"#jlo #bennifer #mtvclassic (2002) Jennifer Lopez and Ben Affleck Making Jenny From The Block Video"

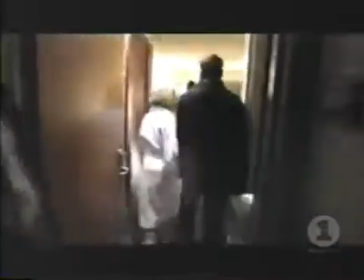(4:53)
Set up for the night. We're gonna put J-Lo up in the window there.
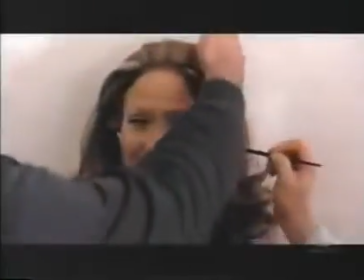(4:59)
basically them voyeurs that they are, watching from outside.
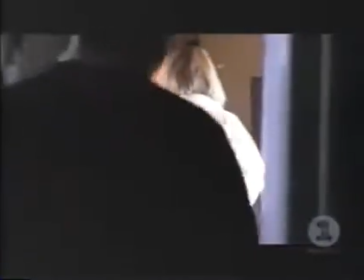(5:03)
Just looking into my hotel room, I'm not really conscious that anybody's watching.
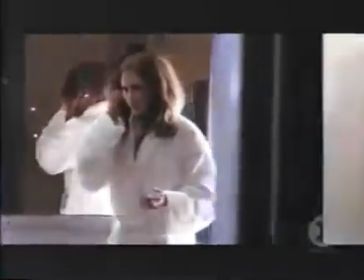(5:08)
I'm just like in my room by myself, listening to some music and just, you know, kind of vibing on my own.
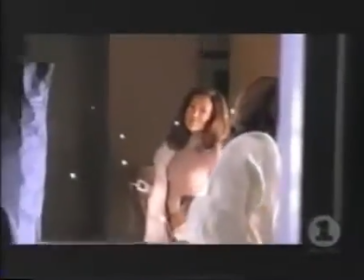(5:13)
It doesn't look too revealing. Come on, stand up by the window.
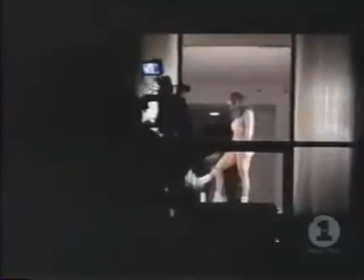(5:20)
Thank you. Pictures up and roll playback, camera.
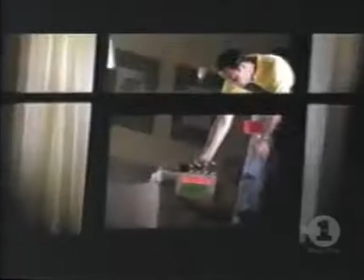(5:26)
Playback, clear.
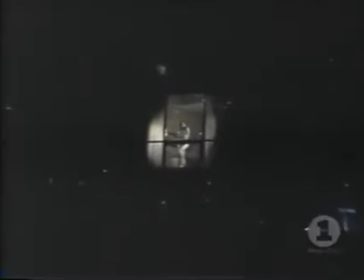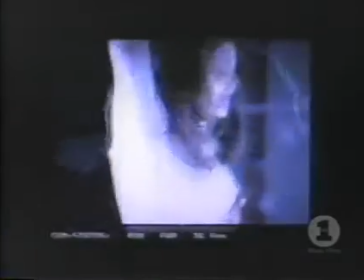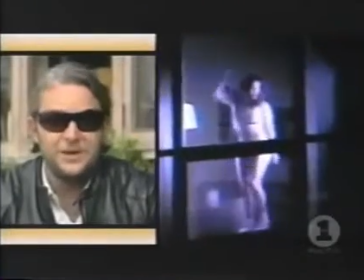(5:40)
When I first came up with this concept, I wanted to come up with a bunch of real cameos that are really involved in her life, and one of them obviously is Ben Affleck.
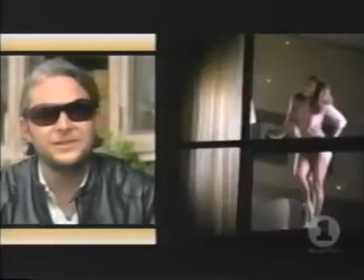(5:47)
Ben's been great. He's never been on a music video before. I think that the pace is probably faster than he's used to on a feature film, and part of that's because we're cramming,
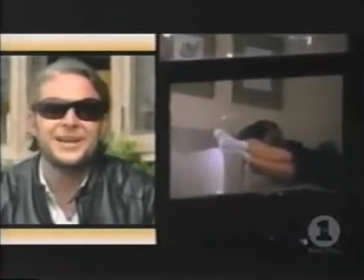(5:56)
you know, I think 19 locations or something into 3 days, and he's probably used to spending 3 days on a single scene.
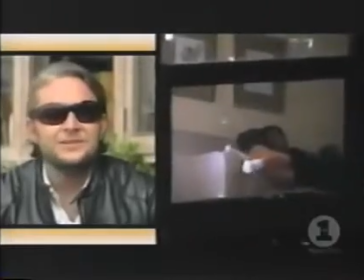(6:02)
I mean, he's been great, and he's a lot of fun.
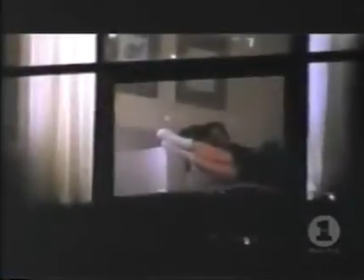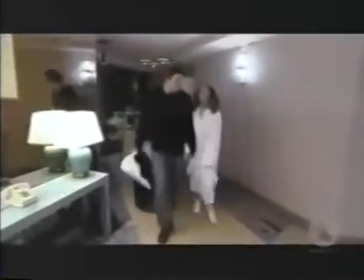(6:13)
Good. We're finished. I'm on the set of my new video for my new single, Jenny from the Block.
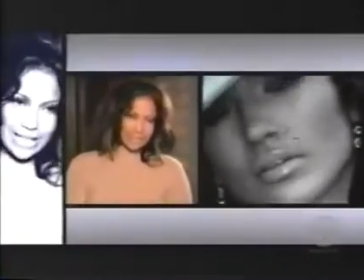(6:24)
The song is the first single off my new album, This Is Me Then. Basically, this song is about people's perception.
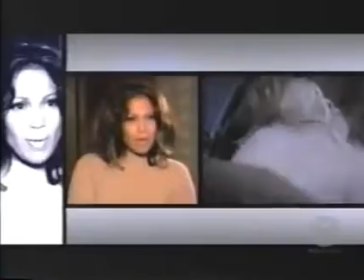(6:31)
You know, I know there's a lot of information out there about who people think I am and what they perceive you to be.
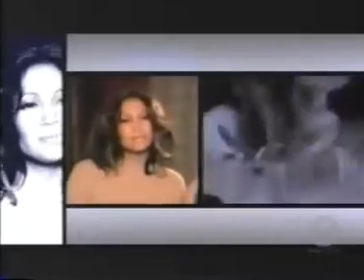(6:38)
So it's about that type of thing. This song was kind of just letting people know, you know, that I'm just the same girl I was always.
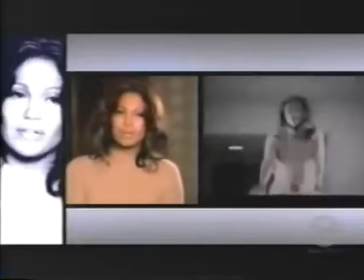(6:44)
You know, I'm still the same person. I'm still Jenny from the Block from back in the Bronx, and that's who I am, and that's who I'm always going to be. The concept is really, really cool, and I have to give total credit to Francis Lawrence.
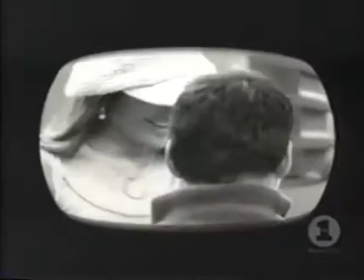(7:00)
He came by and he was just like, I have this great idea, but I have to do it with you. And I'm like, really? I was flattered. I was like, really? Okay, well, what is it? The concept for this video deals with sort of voyeurism. I had thought of this idea quite a long time ago about doing a video sort of centered around paparazzi spy camera footage.
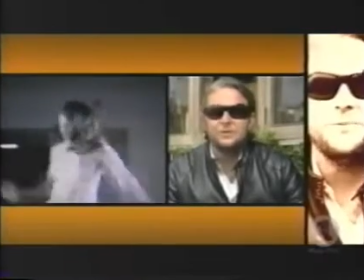(7:18)
When I was talking to her, it sort of clicked in my head that it would be perfect for her, and really only for somebody like her,
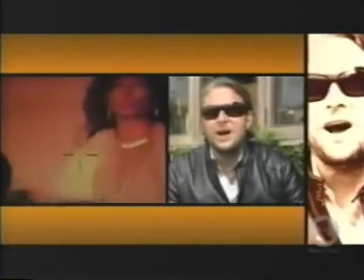(7:23)
because her life is so in the eye of the paparazzi and the public.
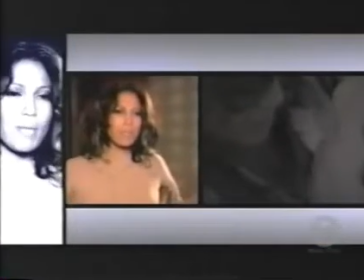(7:28)
With all the kind of different tabloids and paparazzi and television shows and reality shows and all this stuff,
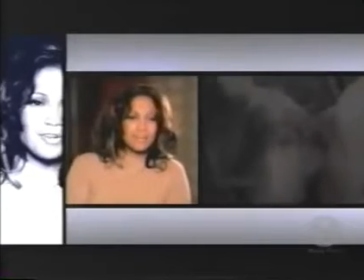(7:36)
and people always kind of in pursuit of, you know, that next, you know, scandalous story and stuff like that,
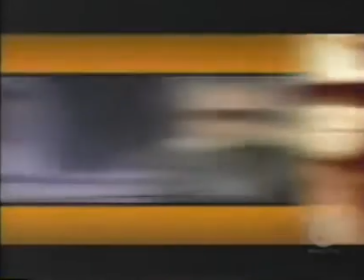(7:42)
that a lot of stuff just gets created. So we're inside a hotel room with little spy cameras.
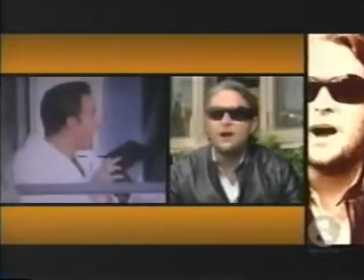(7:46)
We're outside of a hotel looking into a window at night. We're out on the water with her and some friends on the bow of a boat.
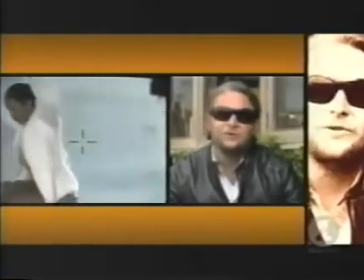(7:54)
We're on the beach on a music video set. We're on a rooftop for a photo shoot. We see her coming out of hotels.
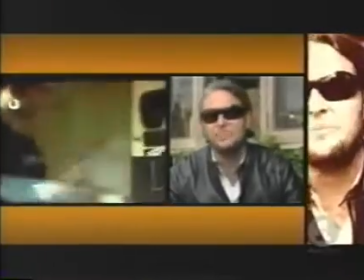(7:59)
We see her coming out of cars. We see her at a gas station and shopping and walking on the street and talking on the cell phone and rehearsing.
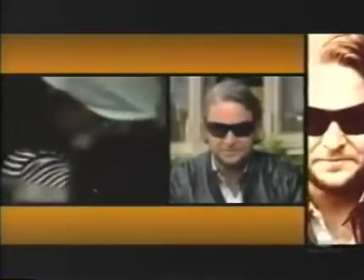(8:05)
To make it look like we're spying on her, the image can't be that clear and that clean.
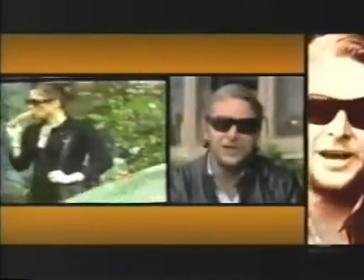(8:10)
And so what we're doing is shooting with extremely long lenses. Otherwise, if it was too clean, it would just look like we're shooting her normally, and it wouldn't quite have the same feel. It's gonna be really hot, I think.
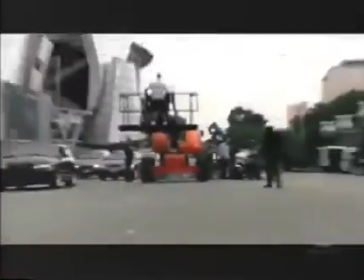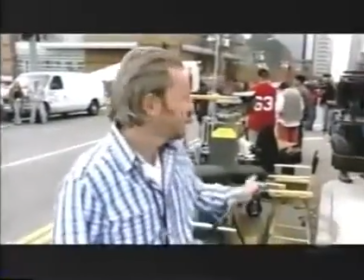(8:26)
We're here day one, setting up on Upper Grand, downtown Los Angeles.
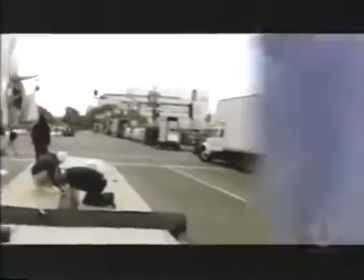(8:30)
We're gonna set J-Lo up on the Center Island down the way, shooting really long lenses, traffic and pedestrians passing by while she dances and performs.
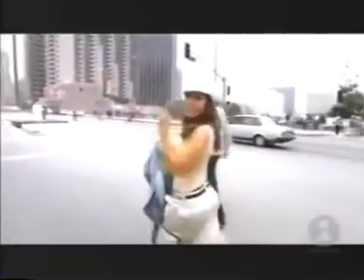(8:38)
Is anybody making a video? Day one, here we go. You believe this?
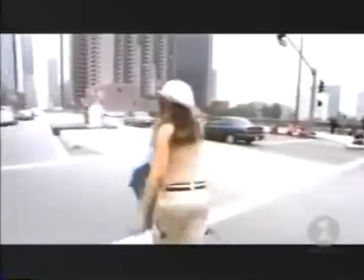(8:46)
Construction workers. But you can perform to anybody here? Yes. The passing cars?
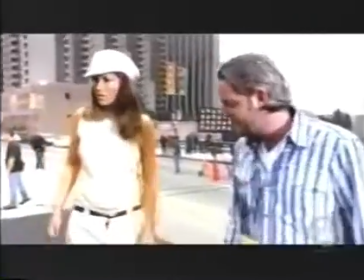(8:51)
Okay. Okay? All right. The camera, whatever it is. Here we go, folks. All right, here we go, slay it in.
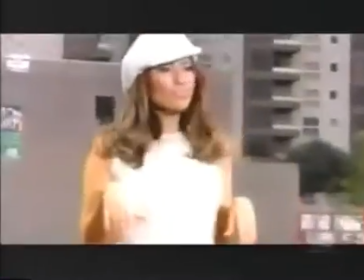(8:57)
And roll playback.